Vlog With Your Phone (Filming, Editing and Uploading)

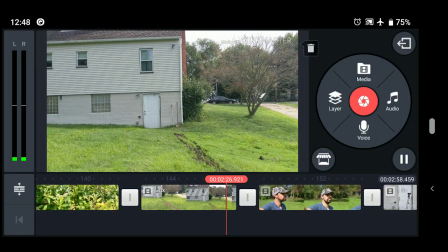[27:08]
what i would do is i would just stop it right before that sound right here and i will trim that off i trimmed every single clip off like that so you can't hear that stop point
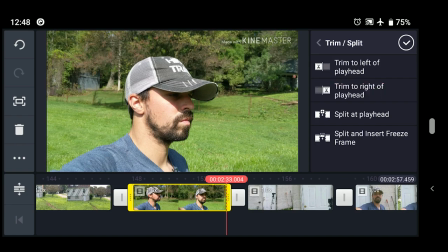[27:22]
there again right there to get that stop point out of there
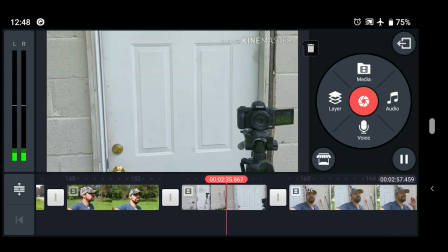[27:29]
all right and
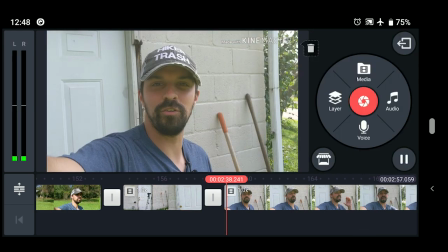[27:34]
again stop point and then it goes to me thanking everybody and we don't have to watch this we can just
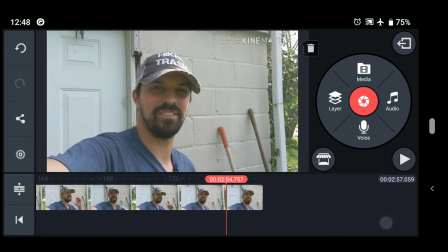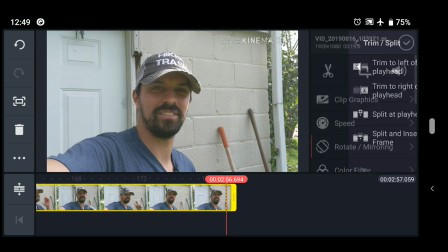[27:46]
and then we're going to end it right after that bird cause okay so this is basically our clip so we're going to go back to the
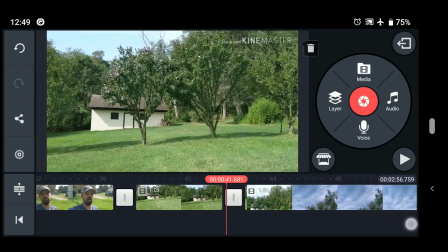[27:54]
start because there's one part of the sky that i want to show you so i filmed this as all one clip so i filmed me walking toward
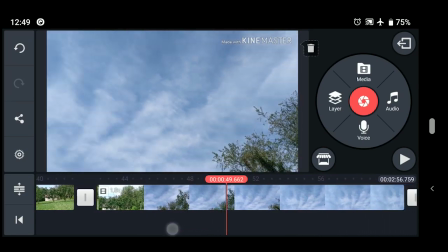[28:01]
the tree line i filmed up at the sky but i was talking and then I filmed me continuing to walk to
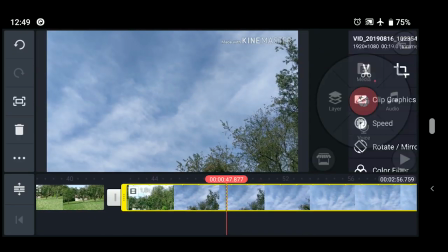[28:09]
the bush to that tree so what we're going to do is we're actually going to delete this clip completely out of there so on the left side of your screen right here
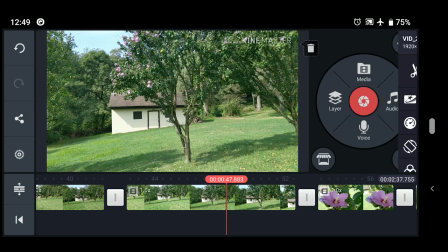[28:17]
you can see that trash can we're going to delete that but we want to
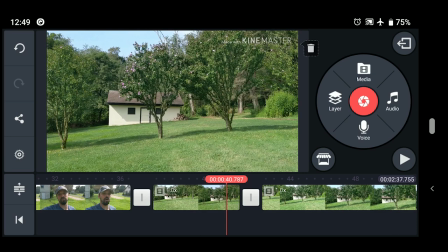[28:21]
put that sky in the shot so how do we do that without screwing up our original footage we're going to take a look at the layer option right here
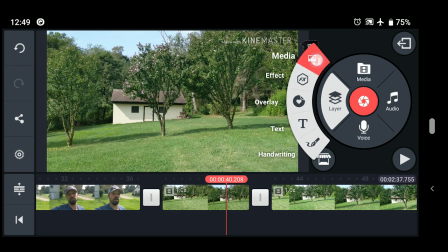[28:31]
and we're going to overlay a media clip which is
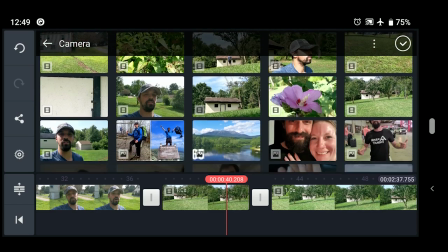[28:36]
going to be that shot of us walking down to the barn and
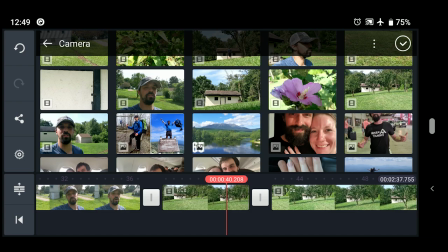[28:41]
i believe that clip is right here now you can see
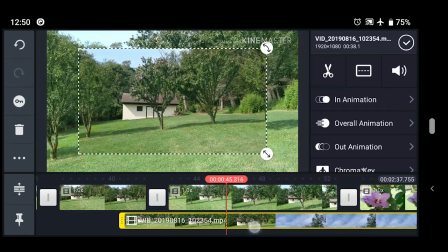[28:46]
a couple things the the clip is overlaid but we're not in the right position so we want to
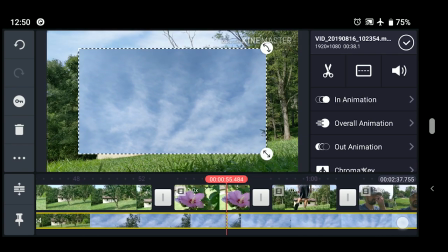[28:53]
clip it we want to trim it at the sky so let's trim it right here and
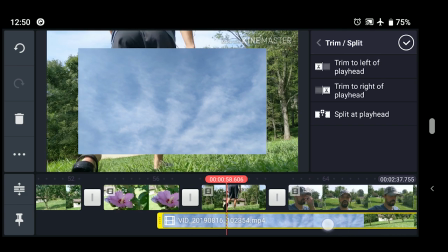[29:00]
it works the same way as a normal clip we're going to trim to the left we're going to fast forward it just to show the sky off a little bit and then we're going to trim to
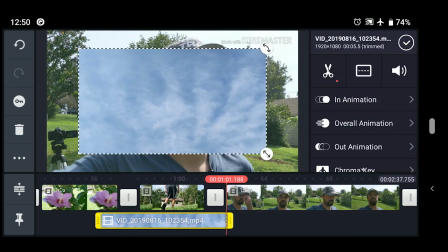[29:08]
the right now you might be saying well dude it's a box that looks stupid well that's why we drag this little arrow down here and just fill up
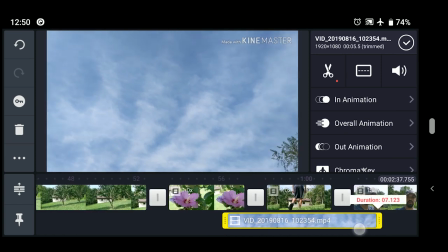[29:16]
the screen okay right like that so we're gonna move this clip now and how we move this clip because we want to bring it way
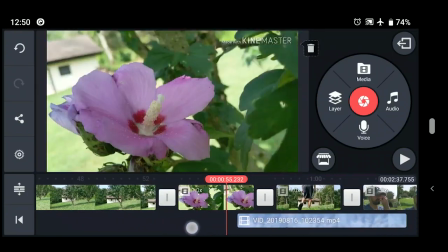[29:24]
back here in between these two clips right here now we're going to move this clip by just holding our thumb on it and just dragging it down the
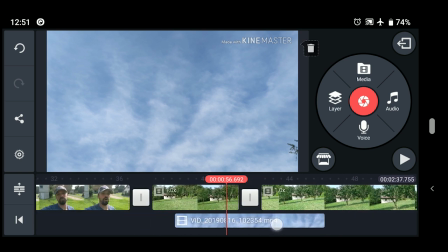[29:32]
timeline you can just kind of leave it there and we're going to drag it right here in between this two timelines so now this is
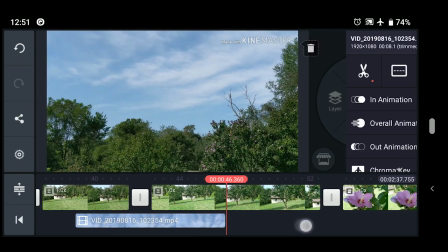[29:39]
our clip we'll still hear the audio of us walking so we are actually going to take the audio out of this shot by clicking that clip and just dragging the volume
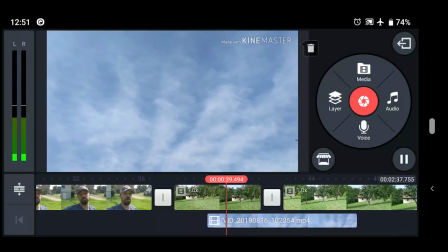[29:48]
down to zero percent now this is the clip to the barn here it's a really beautiful day pretty blue skies the sun's
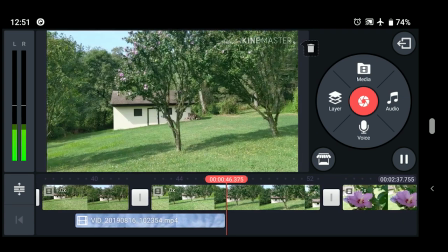[29:57]
out about 70 degrees and it feels fantastic all right now i don't like the way that blue
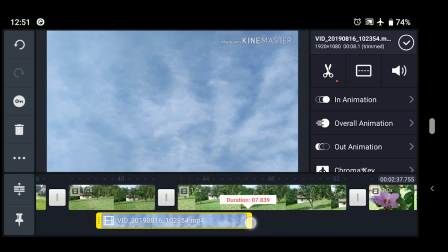[30:01]
sky ended so we're going to trim a little bit of this a
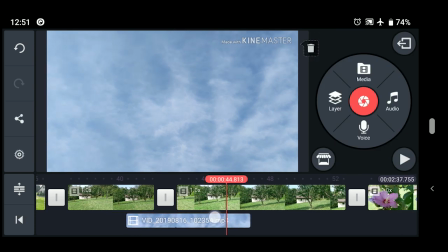[30:06]
couple seconds and then we're going to move this clip down again by holding it all right so this is our clip there it's
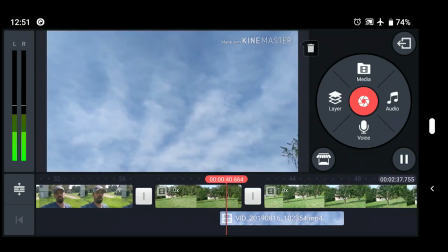[30:14]
a really beautiful day
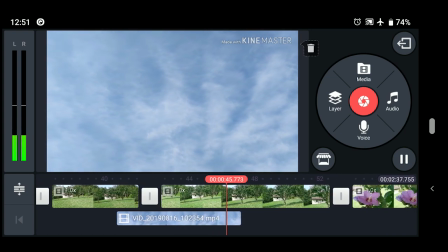[30:16]
pretty blue skies the sun's out about 70 degrees and it feels fantastic out here okay so you can
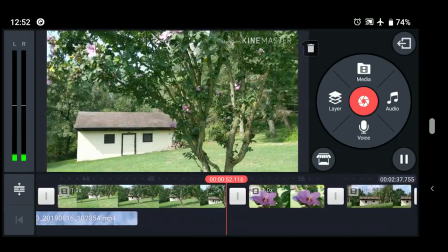[30:24]
see how we kind of seamlessly added that clip here without really anyone noticing and we have the main
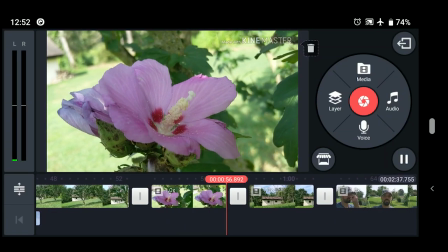[30:29]
footage you know kind of still continuing now i said that whenever we
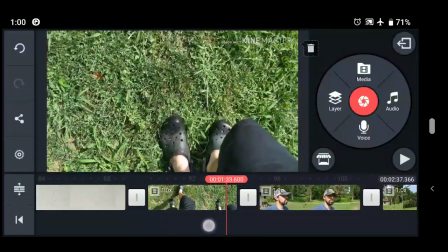[30:34]
have the little sequence of me walking back to the house from the barn we're going to add some audio so we're going to do that and to do
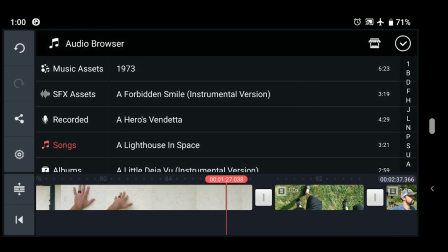[30:41]
that we have the audio menu now these are actually most of these songs are from epidemic sounds which is a premium music service you can use basically you just go to this website download a whole bunch of songs and as long as you're paying their subscription cost which is i believe fifteen dollars a month you can use whatever you want without them hitting you with a copyright claim.